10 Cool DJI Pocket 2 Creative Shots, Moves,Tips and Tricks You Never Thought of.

One of the main selling points of the DJI Pocket 2 is its small compact size. In this video I'm going to show you 10 creative and unusual ways to use this amazing camera gimbal. Give your shots that cinematic look without breaking the bank and only with just some simple accessories. I will be showing you not only the end result but also how I do it so you can see how you can easily add those high-end shots to your videos. I'll be using some basic accessories, some of them you may already have anyway.
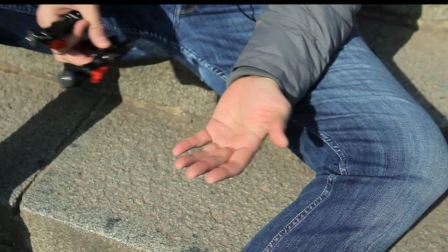0:25 Myself, I'll be using a monopod, a couple of camera clamps, a smartphone holder and an actual phone. I will also be using the dual handle with the Pocket 2 so that I can control the camera wirelessly.
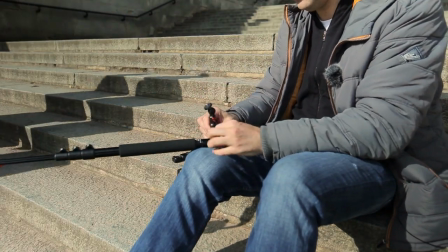0:37 If you don't have the dual handle, you'll have to do it directly through an extension cable.
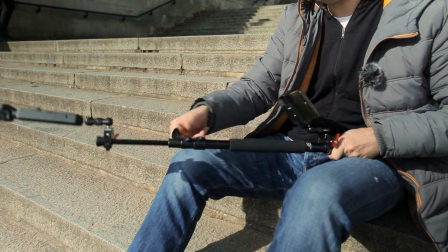0:43 Just bear in mind that they come in 3.3 feet, so depending on the length of your pole you might need to get a couple of those cables. Anyway, without further ado, let's get the show going.
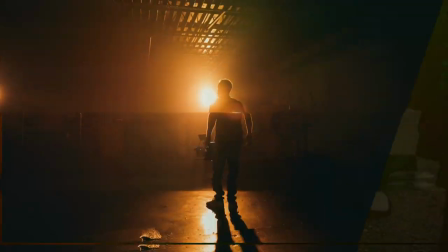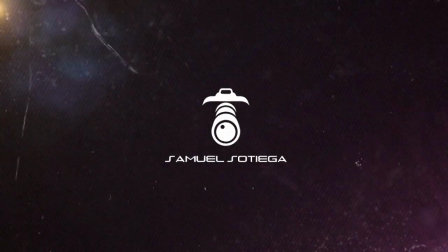So here we are in BC central London, home of some of the biggest and most expensive Hollywood movies over the last couple of decades. And what better place to show you how to replicate those cinematic amazing camera shots that will add incredible production value to your videos.
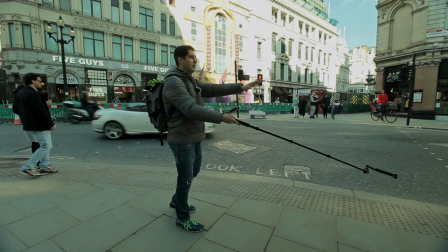1:23 Excuse me, could you move? Quick, quick, quick, quick, quick, quick!
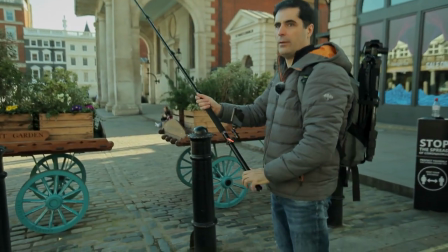1:30 That look alright, no?
The best way to introduce the scene is by providing an establishing shot and the absolute coolest way to do it is by doing a jeep shot. Now let's imagine for instance that you are in a cool location like where we are today in Piccadilly Circus. It could be just as good as Times Square in New York or any other fancy location. Getting permission to shoot with a jeep in a location like that first is gonna cost you a fortune and then the logistics are horrendous. You probably need to get permission from your local council, the mayor office, and the list goes on. With something this small, you could literally spend half an hour, even an hour, filming, getting all the shots that you want, and most people wouldn't even realize that you're there.
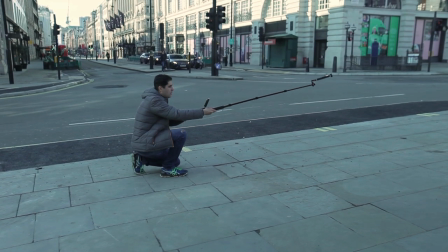2:14 You simply start at the bottom and then lift up to reveal the location where the action is going to take place.
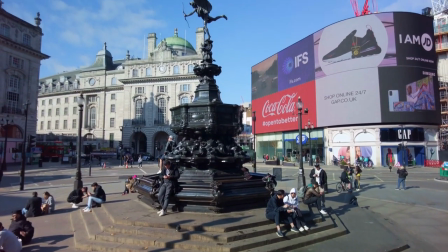2:19 Honestly, these type of shots are so dynamic that will lift your production values instantly. And the rig itself is relatively small, so most people won't even notice that you're filming.
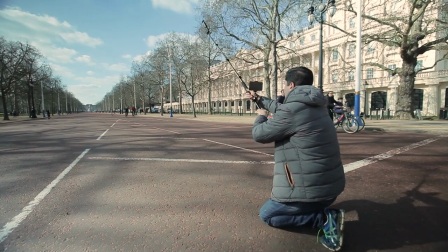2:27 Frame your shot carefully, lift up the camera and when it's as high as it can go,
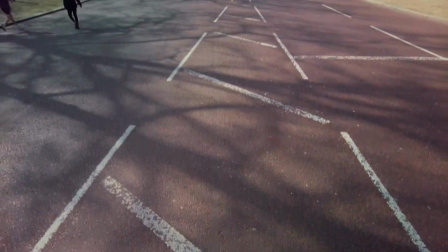2:32 you stand up and out reach as far as you can go while keeping movement consistently and this is really important,
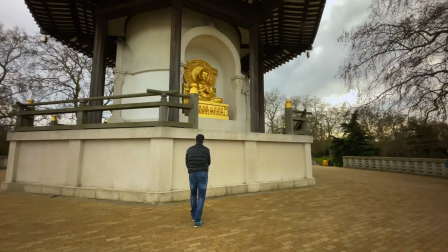2:38 the secret here is stop with any jerky moves that will throw off your viewers. The result? A cool and smooth Hollywood style jeep shot that reveals the location and sets the scene perfectly.
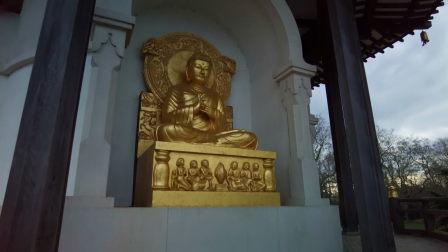2:47 If you add moving elements like cars or people running it looks even better and very high end
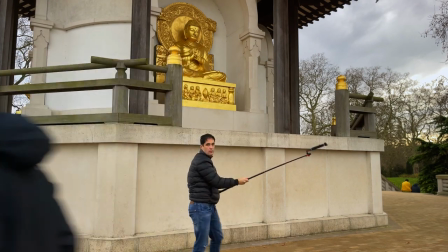2:52 and when you're done you're going in less than it takes for anyone to notice as you were there in the first place. A variation of the shot that we've just seen is the moving jeep or technocrane. Personally I love this shot, it's incredible, adds so much production value to any video and all you need to do really is introduce movement to the shot.
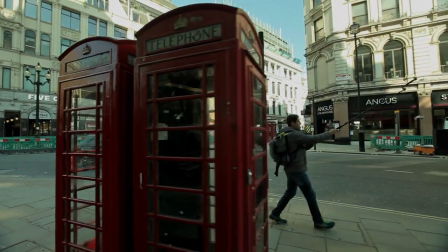3:12 You could even replicate the jeep shot but this time moving as your subject comes into the frame, then follow them and finally stretch up to reveal the location.
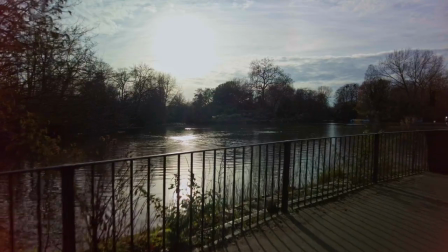3:20 This looks amazing with car commercials but just think about the possibilities. It's not going to be the same as the real thing, but have you ever shot with the technocrane?
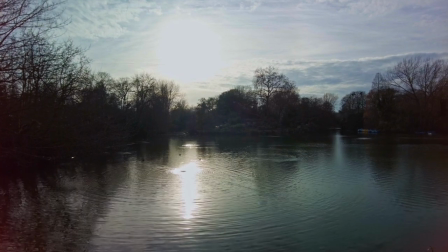3:29 This setup on the other hand is so tiny that you can do this time and time again until you get it right
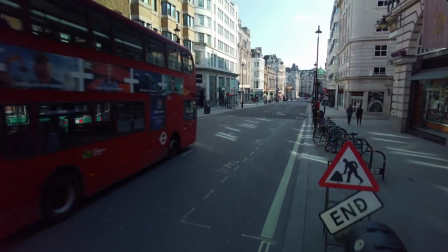3:33 and by the time you're done the technocrane crew will still be unloading the flight cases from the truck. This shot now is the same as the jeep shot but with a slight variation. Simply by adding some foreground elements you're not only adding depth to the shot but also enhancing the camera movement.
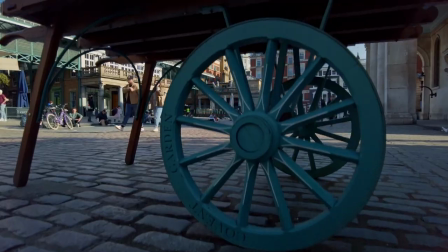3:50 Having something in the foreground can literally make a boring crane shot look amazing and And if you're in a location with trees or lots of street furniture, honestly this is the way to go.
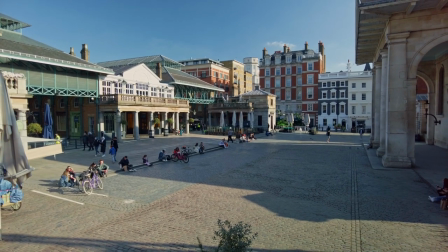3:59 The results are way better than just using a wide establishing shot to introduce a video scene. The best part, when you're done, you pack and go in less than one minute.